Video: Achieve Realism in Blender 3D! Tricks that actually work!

Hey guys, Kenny Faces here. Today I'm going to share with you a list of tips and tricks to help you achieve photorealism in Blender.
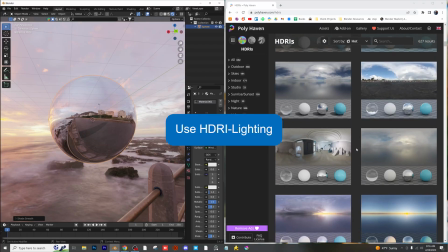Let's hop right into it. Use an HDRI for your scene lighting. This will instantly give your scene realistic lighting with minimal effort.
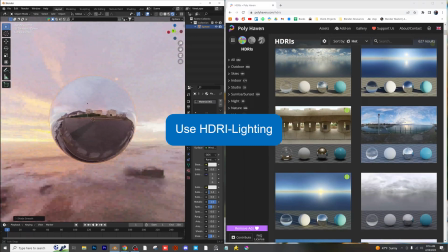You can download one for free at polyhaven.com.
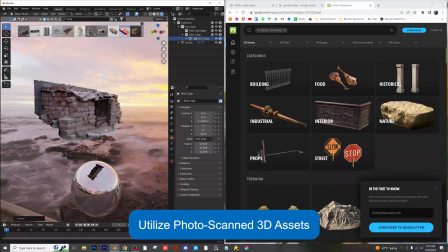Use photoscanned assets from Quixel Bridge or Blender Kit to quickly add realistic 3D objects into your scene.
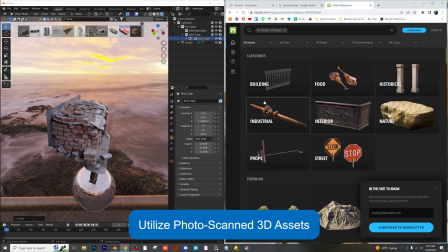No need for modeling or texturing. Use high-quality 3D models for your scene.
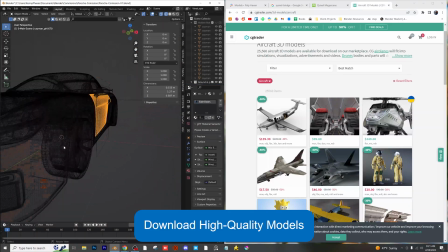The quality will make the difference, so don't settle for low-poly objects. You can easily get access to high-quality models through CG Trader, Blender Kit, and other platforms.
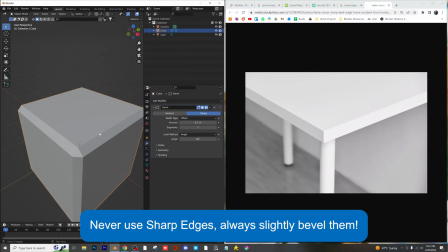Make sure to never use an infinitely sharp edge. These don't exist in real life, and even on a sharp kitchen table, there is still a very small bevel, so make sure you add that in when you're modeling your objects.
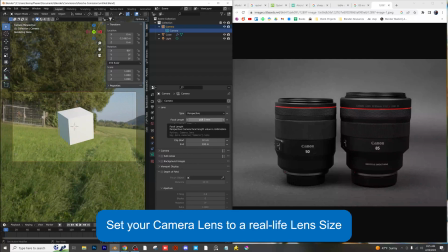Use real-life camera lens sizes. The focal lengths do matter. Typical sizes include the 50mm and the 85mm lens.
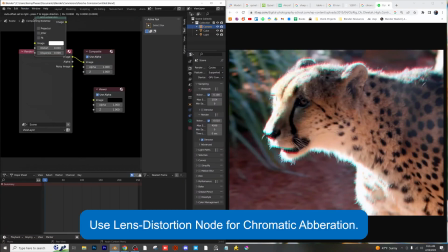Use the lens distortion node to add some chromatic aberration to your renders. Just don't overdo it.
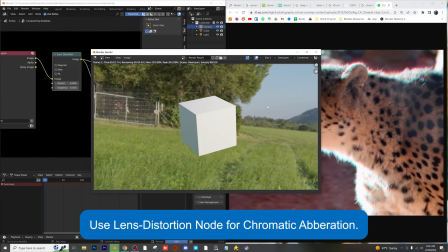A good dispersion value to try would be 0.01. You'll want to experiment with your settings to get the desired look for your specific render.
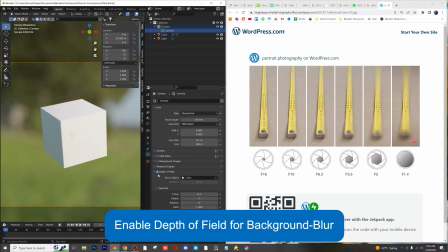Enable depth of field on your camera. Don't overdo this, and try to experiment with real-world f-stop values and camera distance from your object.
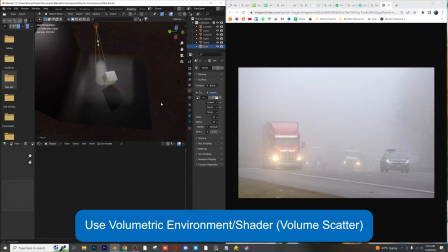Utilize environmental volumetrics where applicable. You can easily add a volumetric shader with the volume scatter node.
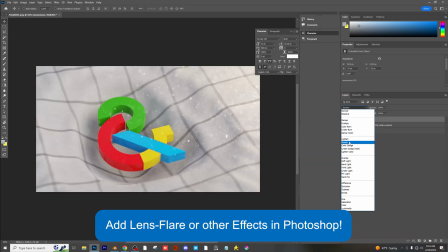Add lens flares and other effect overlays in Photoshop or other post-processing applications, such as Adobe Premiere.
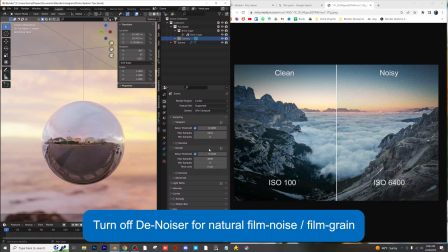Turn off denoising and use a high sample count to achieve natural grain in your renders.
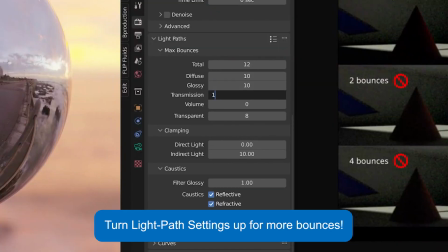Use high-quality light path settings for your renders. Blender automatically sets these to low values, but you should consider raising them for a higher quality result.
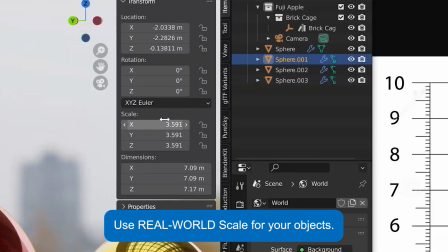Use real-world scale for every object in your scene. Blender's built-in metric scaling tools will help you achieve these results very easily with some quick conversions.
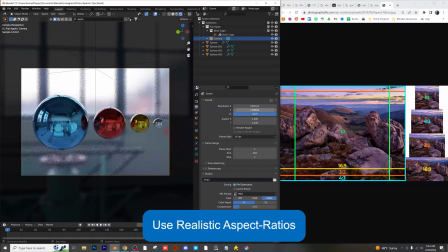Use realistic aspect ratios for your scene. Blender has built-in presets for standard screen sizes and resolutions.
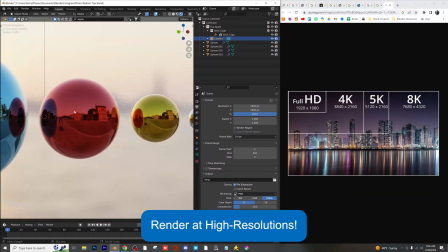Render at the highest resolution you possibly can. More pixels usually means higher quality all around for your finished renders.
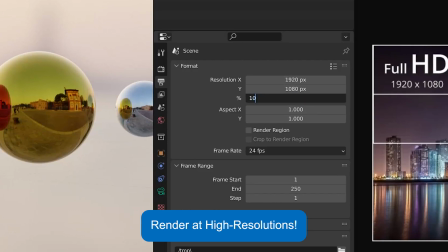You can even set a percentage to easily increase your resolution. Use realistic material physics settings, specifically for glass objects.
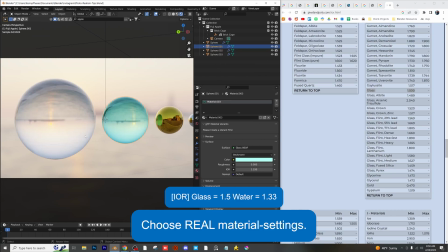I've included the IORs of glass and water for you to paste into your material settings. Import realistic textures and materials to use on your objects.
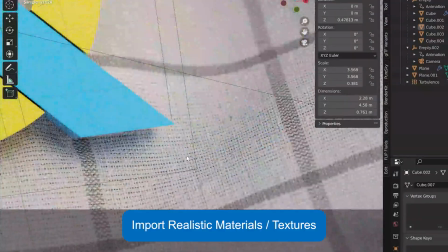You can download these from Blender Kit, Polyhaven, Quixel Bridge, and even Chocopher. Use realistic lighting by implementing the blackbody node for your light source.
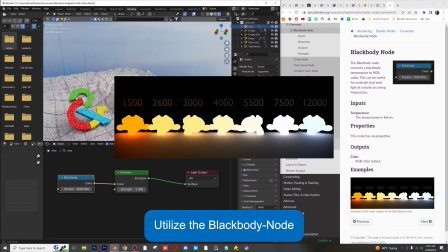Blender's documentation even shows you specific temperatures you can use for different scenes.
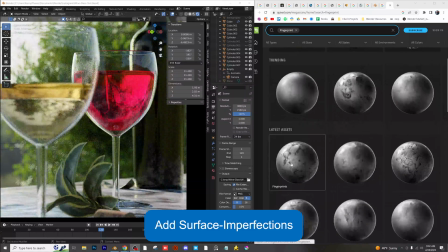Add surface imperfections to the objects in your scenes, but make sure not to overdo these.
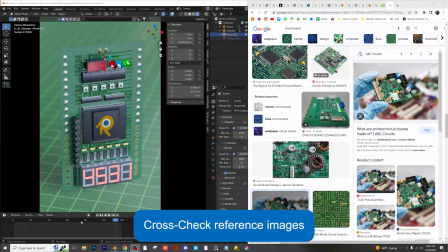You can easily find imperfections like fingerprints on Quixel Bridge. Make sure to use reference photos when you're trying to recreate a real-life object or environment.
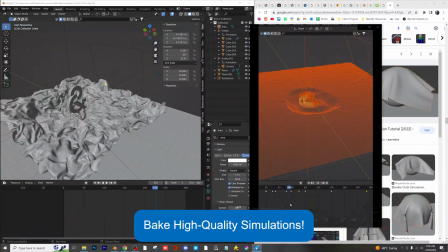This will give you an accurate idea of what to aim for. Simulate physics at the highest possible quality to replicate real life.
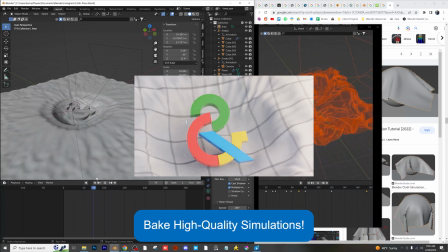Bakes will take longer, but if you're patient enough, the results are well worth it. Use thick surfaces for glass objects.
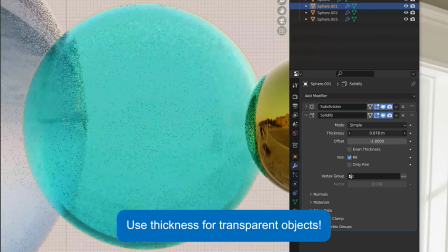Nothing has an infinitely thin wall, so make sure to add a solidify modifier and adjust as needed.
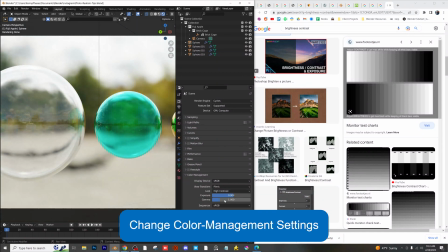Play around with the color management settings to achieve different exposure and contrast levels for your specific scene, cross-checking these with your reference images while you work.
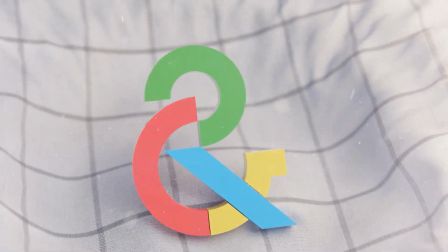Did I miss any important tips or tricks for achieving realism in Blender? Let me know in the comments below, and be sure to subscribe so you don't miss out on future tutorials.